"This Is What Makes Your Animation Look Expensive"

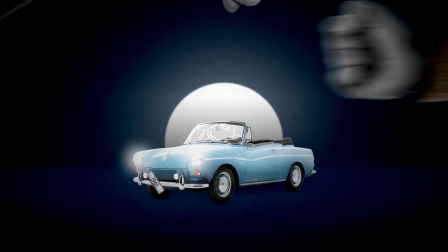There are a few simple tricks that make your animation look more expensive. If you use them, your work improves fast.
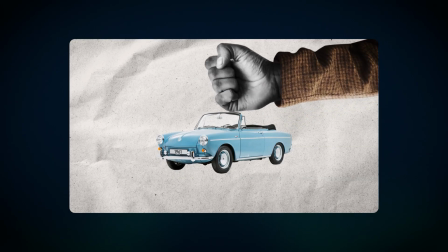But if you ignore them, your animations stay basic. We need just two PNG files to start.
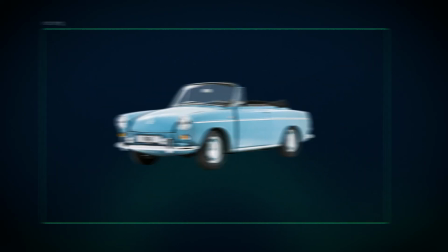Analyze the assets you have. See what you can separate. Photoshop is the easiest tool to cut the layers.
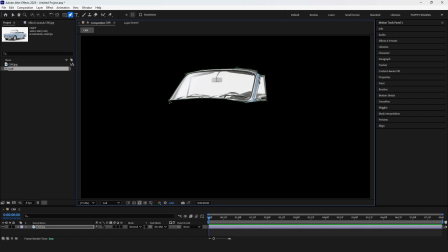Yes, you can try doing it inside After Effects, but it's really not worth the hassle.
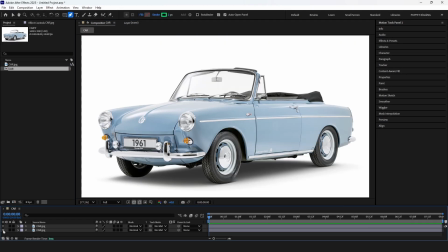Because when you cut elements, you create empty holes.
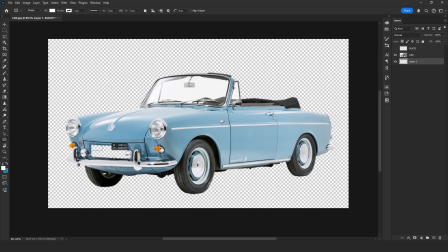So add a new layer under your cutout, create a rectangle, and match the color with the eyedropper tool. Now the area is filled and nothing shows through when you animate it. You might wonder why we would separate the hand.
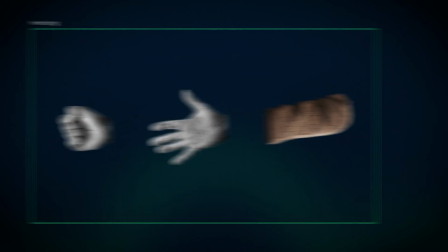We have one hand position. Let's add one more. When the hand enters the scene, we'll start with the open hand and then switch to the fist.
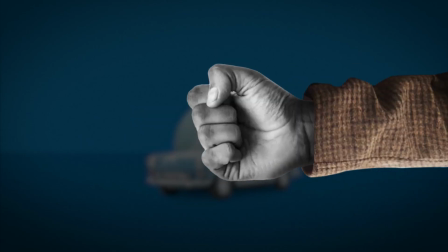With the right easing, the switch feels natural. We'll talk about that a bit later. So make sure the wrist connects to both hand shapes. This is the car we started with. And this is the same car after adding a simple shadow.
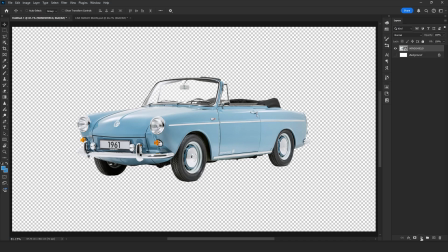There is an easy way to do this in Photoshop. Add an exposure layer above the original car layer.
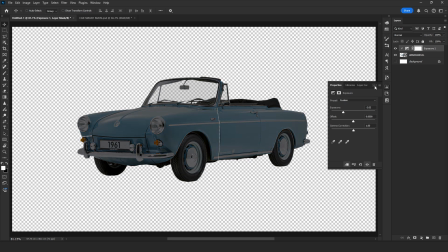Lower the exposure to make it darker. Then press Ctrl+I to invert the mask.
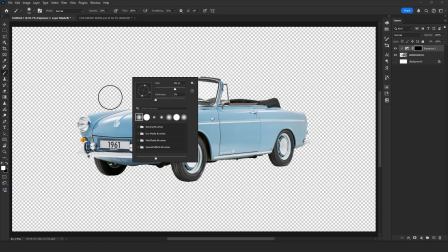Now pick the brush tool, set a soft brush, adjust the size and opacity.
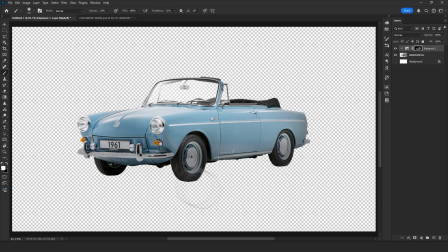Now paint the shadow. Next, create a new layer below the car.
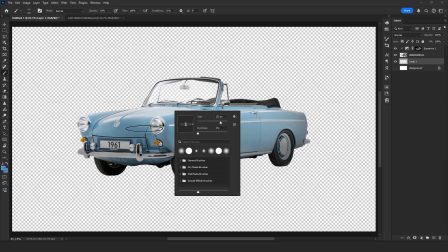Pick the brush tool, adjust the brush shape a bit, and paint the soft shadow under the car.
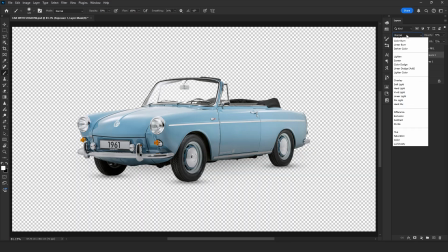And of course, adjust the opacity. I always adjust the blending options to make the shadow look more natural.
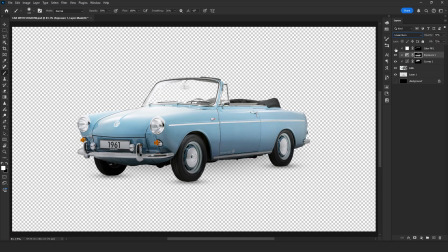And I also like adding curves and a solid white layer to paint the highlights.
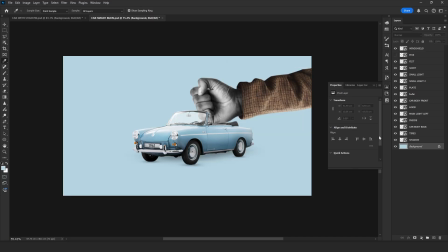Composition makes everything easier to read. Add a background color, then a rectangle for the floor, and a circle behind the car.
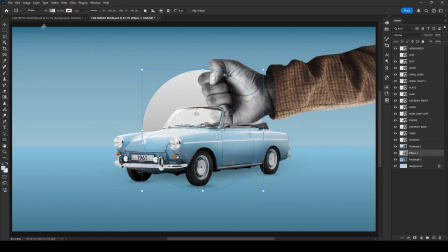Optionally, you can add a subtle gradient to each element. If you're not sure which colors to pick, I can recommend this website.
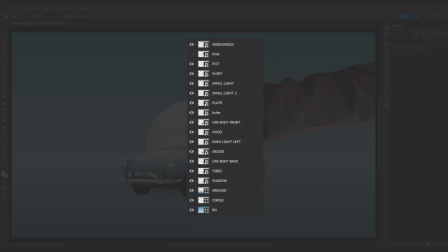Not sponsored, just helpful. And yes, before saving the file, put your layers in the right order.
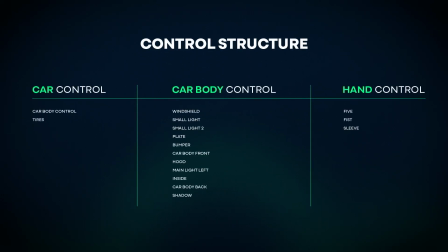Let's build the control structure. Create a null for the car body.
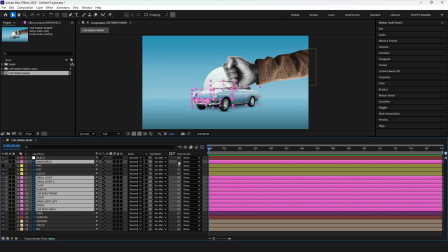Select all car layers except the tires, parent them to this null, and rename it car body control.
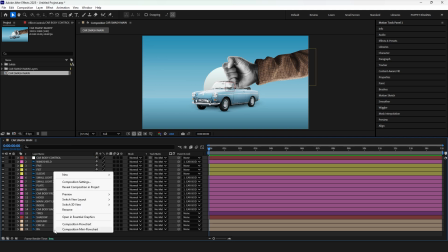Now we need a null for the entire car.
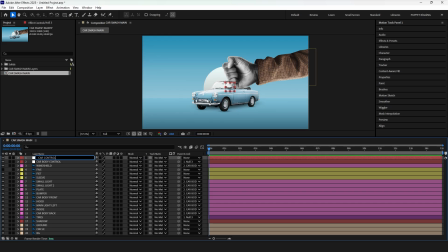So create another null, name it car control, and parent car body control plus the tires layers to it. Next, create a null for the hand, and parent all hand layers to it.
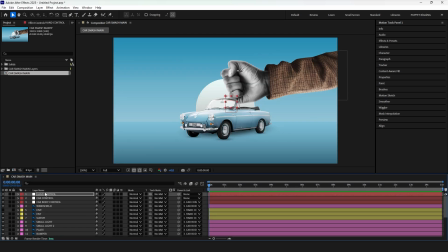Now everything will be easy to animate.
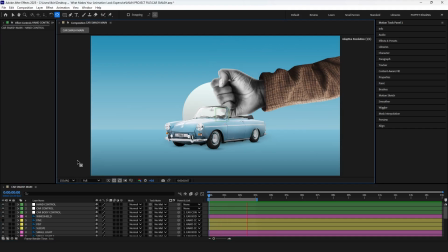If everything is already on screen when the animation begins, there is nothing new for the viewer to notice.
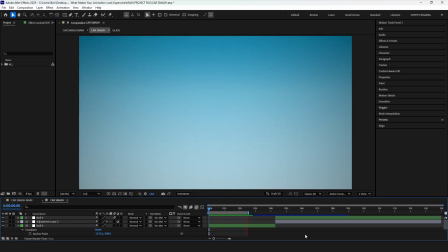But when you start from an empty screen and let elements enter, you instantly create movement.
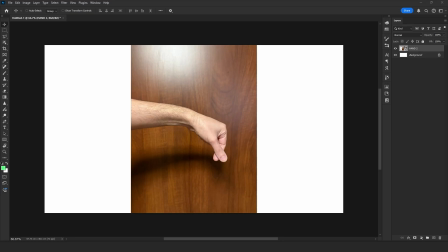So we need another hand. Just take a photo of your hand with your phone.
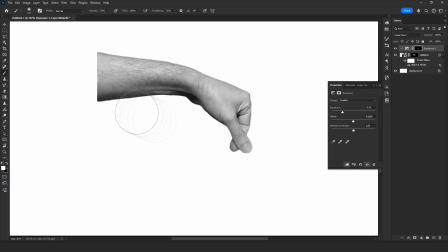Cut it out from the background, turn the hand black and white, add shadow and highlights, and drop the file into After Effects.
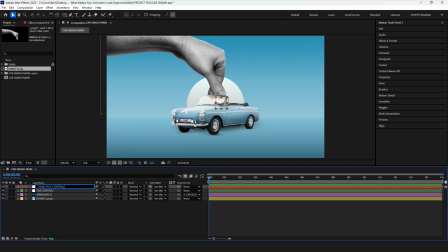Place it below the windshield layer and add a null object. Parent the hand and the car control layer to this null. Now think about where the elbow of this hand would be and adjust the anchor point accordingly. Add two rotation keyframes to bring the car into the scene.
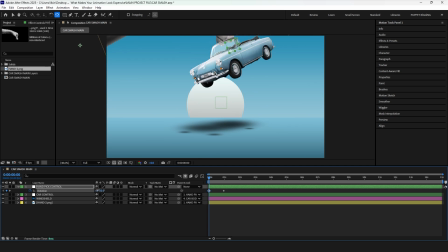When we rotate the hand, the car rotates as well, because the car control is parented to the hand picking null. To fix this, add rotation keyframes to the car control layer at the exact same timing, and adjust the first keyframe to keep the car straight.
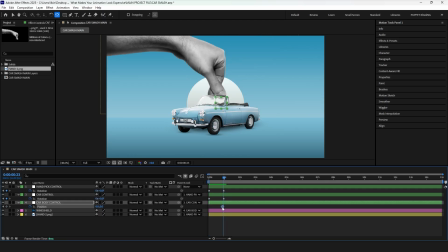We aim for realistic motion, so add a small impact to car body control with 3 position keyframes. First and last stays the same, but we are moving the car down 4 keyframes in the middle, just enough to show the car reacts to the motion.
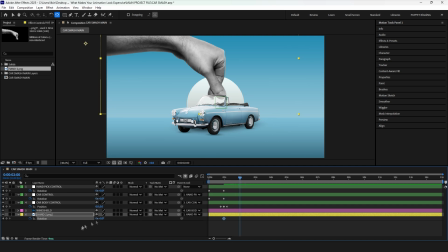Then, using the rotation keyframes, we need to make the hand leave the screen, since it has done its only job. Now by pressing and holding Alt, you can drag the keyframes in the timeline to find the best timing.
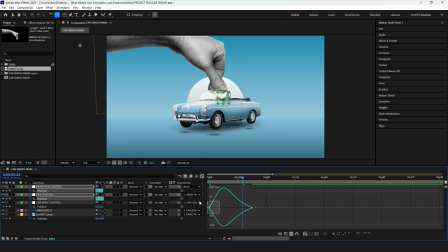Next is the keyframes and adjust the motion graph, so the acceleration peaks in the middle. This motion curve will be the same for all keyframes here.
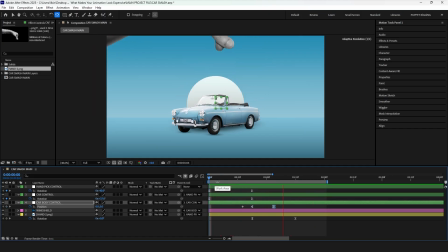Since the shadow doesn't make sense without the car, use opacity keyframes to animate it.